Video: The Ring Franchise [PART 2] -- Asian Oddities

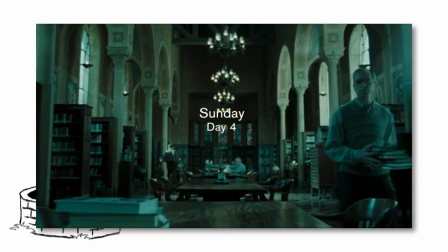255s
Visually, the ring exceeds any of its previous entries on either coast.
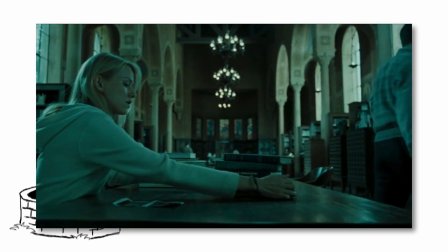259s
It has a blue-green color palette throughout most of the movie, and it really works towards its atmosphere.
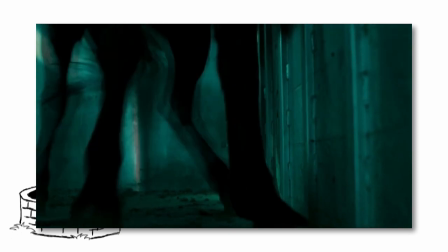264s
Samara has a plethora of visual cues, mostly in animals and insects,
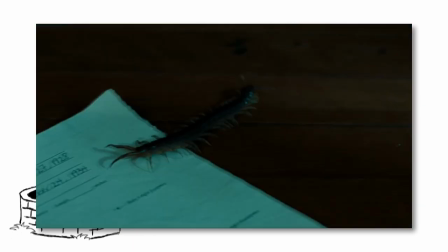269s
that let you know when she's working behind the scenes without actually seeing a creepy ghost girl herself.
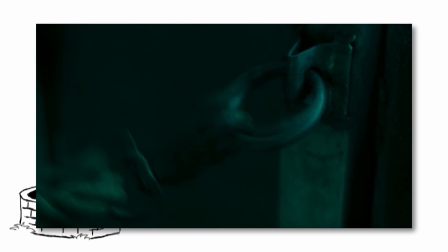274s
In comparison to Ringu, it's very flashy, but for the tone that THE ring sets, it works.
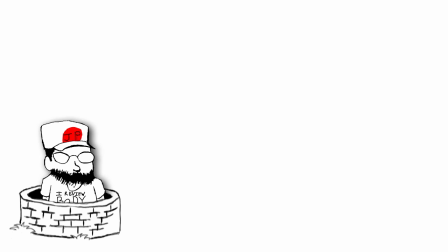280s
But I have one major gripe with the ring. A lot of things feel dumbed down or spelled out.
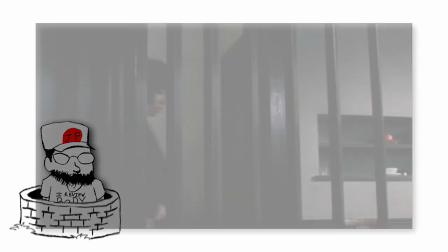286s
There's a lot of little examples, but the best one is when the ex-wife meets the girlfriend. In Ringu, Mai unlocks the front door to Ryuji's apartment with her set of keys.
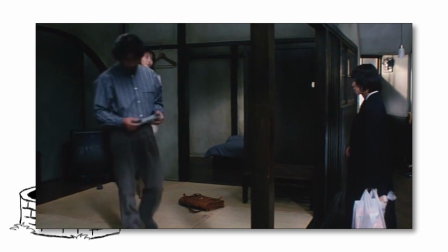295s
She's holding groceries in her arm. Right away, you can tell that she's living there. Ryuji awkwardly introduces them before hurriedly leaving with Asakawa.
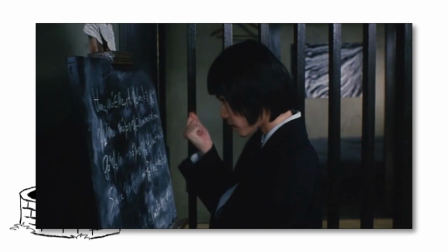303s
Mai changes the formula on the blackboard out of spite for the two of them.
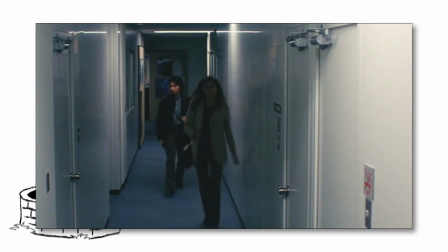306s
Asakawa is clearly put off by all this, and shows this by becoming more cold and more professional to Ryuji, just as they were starting to get closer.
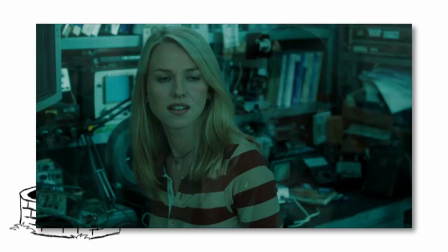314s
In The Ring, Noah's girlfriend takes the elevator up to his work area. I feel like movies would call this a loft, but fuck you.
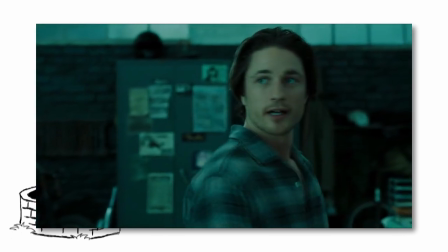321s
Noah tries to downplay their relationship, while the girlfriend starts touching and kissing him, just to stop him from making excuses, or maybe also to get under Naomi's skin.
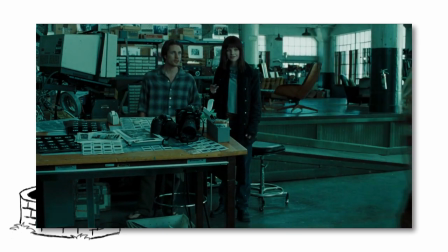330s
Naomi then storms off, very openly upset. To me, this feels like someone just writing down to the audience,
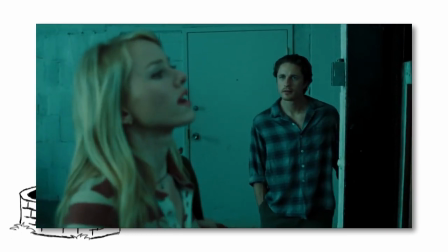336s
assuming that we couldn't pick up on visual cues or the acting itself, instead spelling out the entire character relationship.
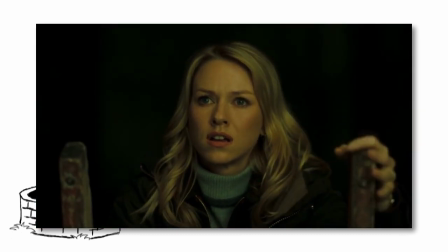343s
And it's in a few other places too, especially concerning Samara.
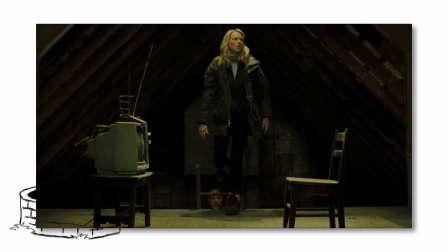346s
Another thing that The Ring does is strip away any reference to Japan, and strangely enough, I am okay with this.
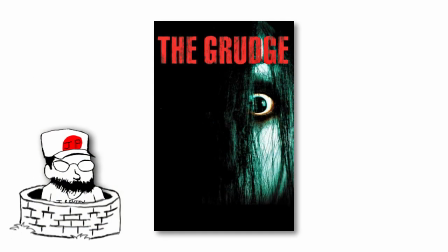352s
In my book, you either go all in or you don't. And one of my biggest problems with The Grudge, what is the point of setting a movie in Japan if you're going to fill your movie with white people?
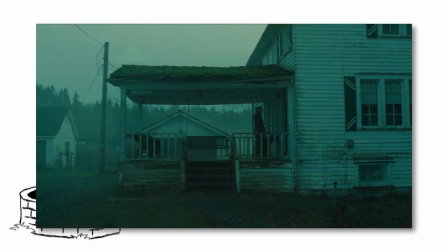360s
The Ring completely sidesteps that, and as a result, it feels more original. The island and the horse stuff work in place of Ring's psychic backstory.
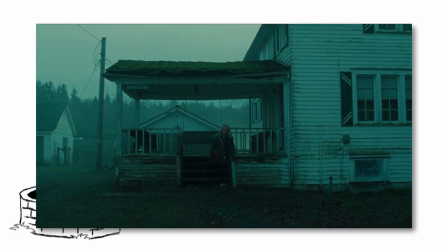369s
Although I prefer the Ringu version in this case, I'm glad it was different. I've seen that backstory three times, or four if you count zero,
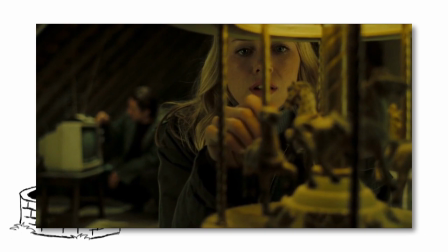376s
so actually seeing a different take on it that puts a different spin on Samara, and her mother, was refreshing.
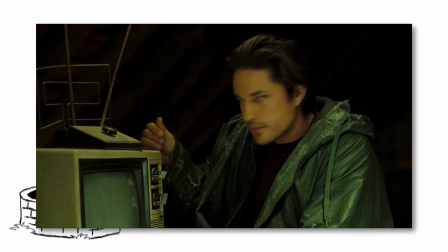382s
But it still respects its source material, and while there are bound to be visual nods to Ringu,
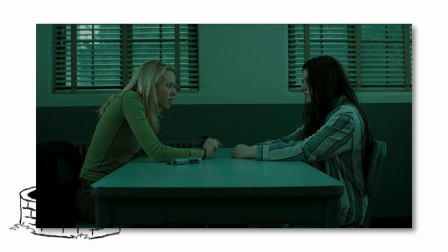387s
The Ring took one of Ringu Tugu's better scenes and completely transplanted it.
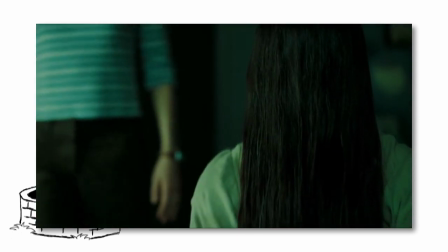392s
As some have pointed out, it even has visual reference to Dark Water, another Japanese horror movie by the same director as Ring.
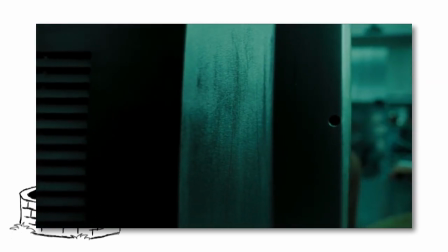399s
The Ring was a huge hit in America, and for a good reason. American audiences were introduced to a new kind of horror, and on top of that, just a plain good movie.
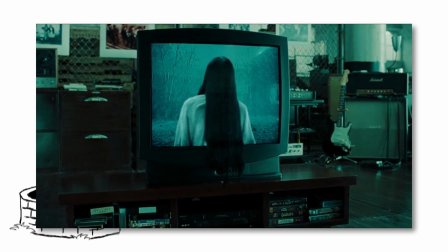408s
This is the only time where I can actually say if you've watched the original, you might want to check the remake out,
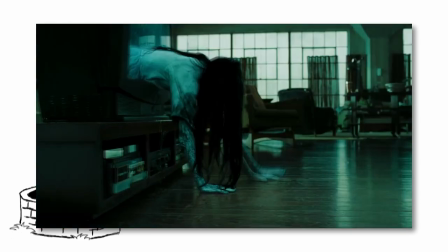413s
or if you have no intention of watching Ring, because you're some sort of fucking racist.
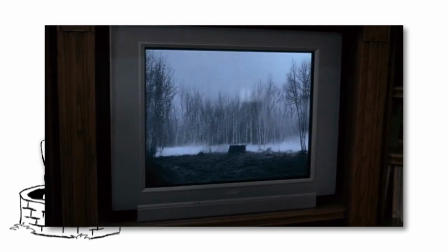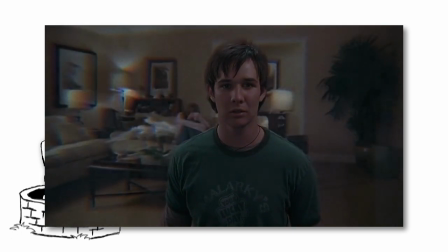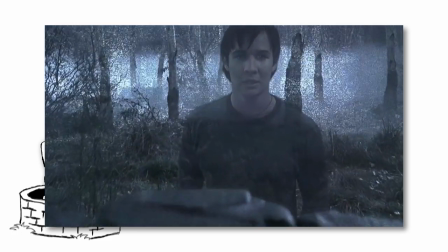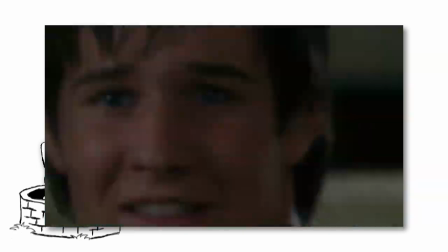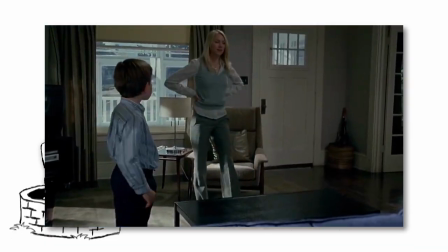444s
Holy fuck is this a step down.
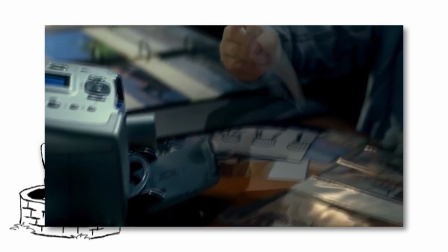447s
The Ring 2, spelled out for some reason, ditches the flashy visuals of The Ring for a more drab and boring palette.
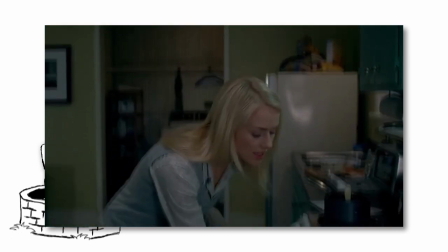454s
Clearly, this is a hack Hollywood director who only ever directed, uh, um, Ring.
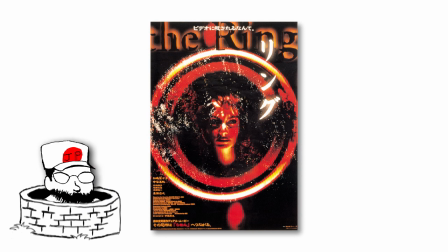459s
Ringu. The Japanese Ring. Um, this is awkward.
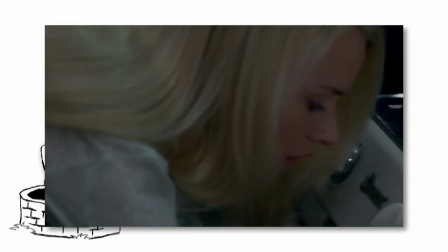463s
Hideo Nakata returns to direct The Ring 2, which means that this looks a hell of a lot more like Ringu than it does The Ring.
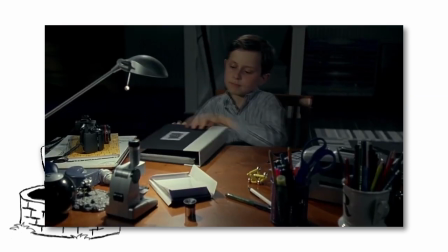471s
So Nakata is directing, which means The Ring 2 had a halfway decent chance of being good.
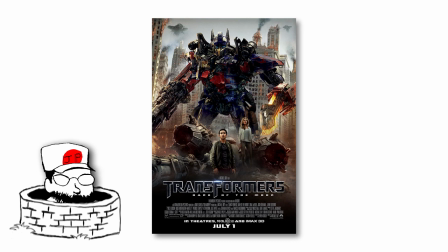476s
Except they got the screenwriter of the Transformers movies. Oh. The Ring 2 has no reason to exist. All the characters and plot lines wrapped up in The Ring. The original Ringu 2 Goo even works around this by making Mai the main character.
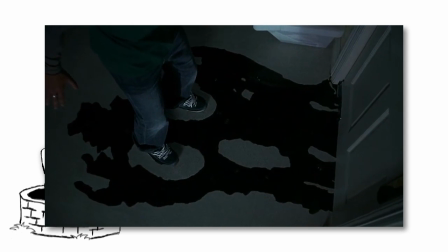492s
Not that it saved that movie from being bad either. The Ring 2 starts with an opening that's so tangentially related to everything that it feels like a generic slasher movie.
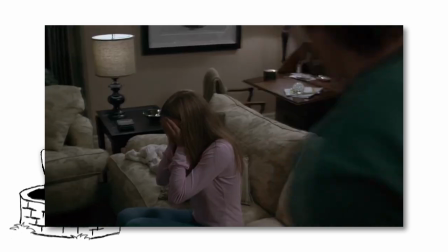501s
This will not be the first time that I will say that about a Ring movie.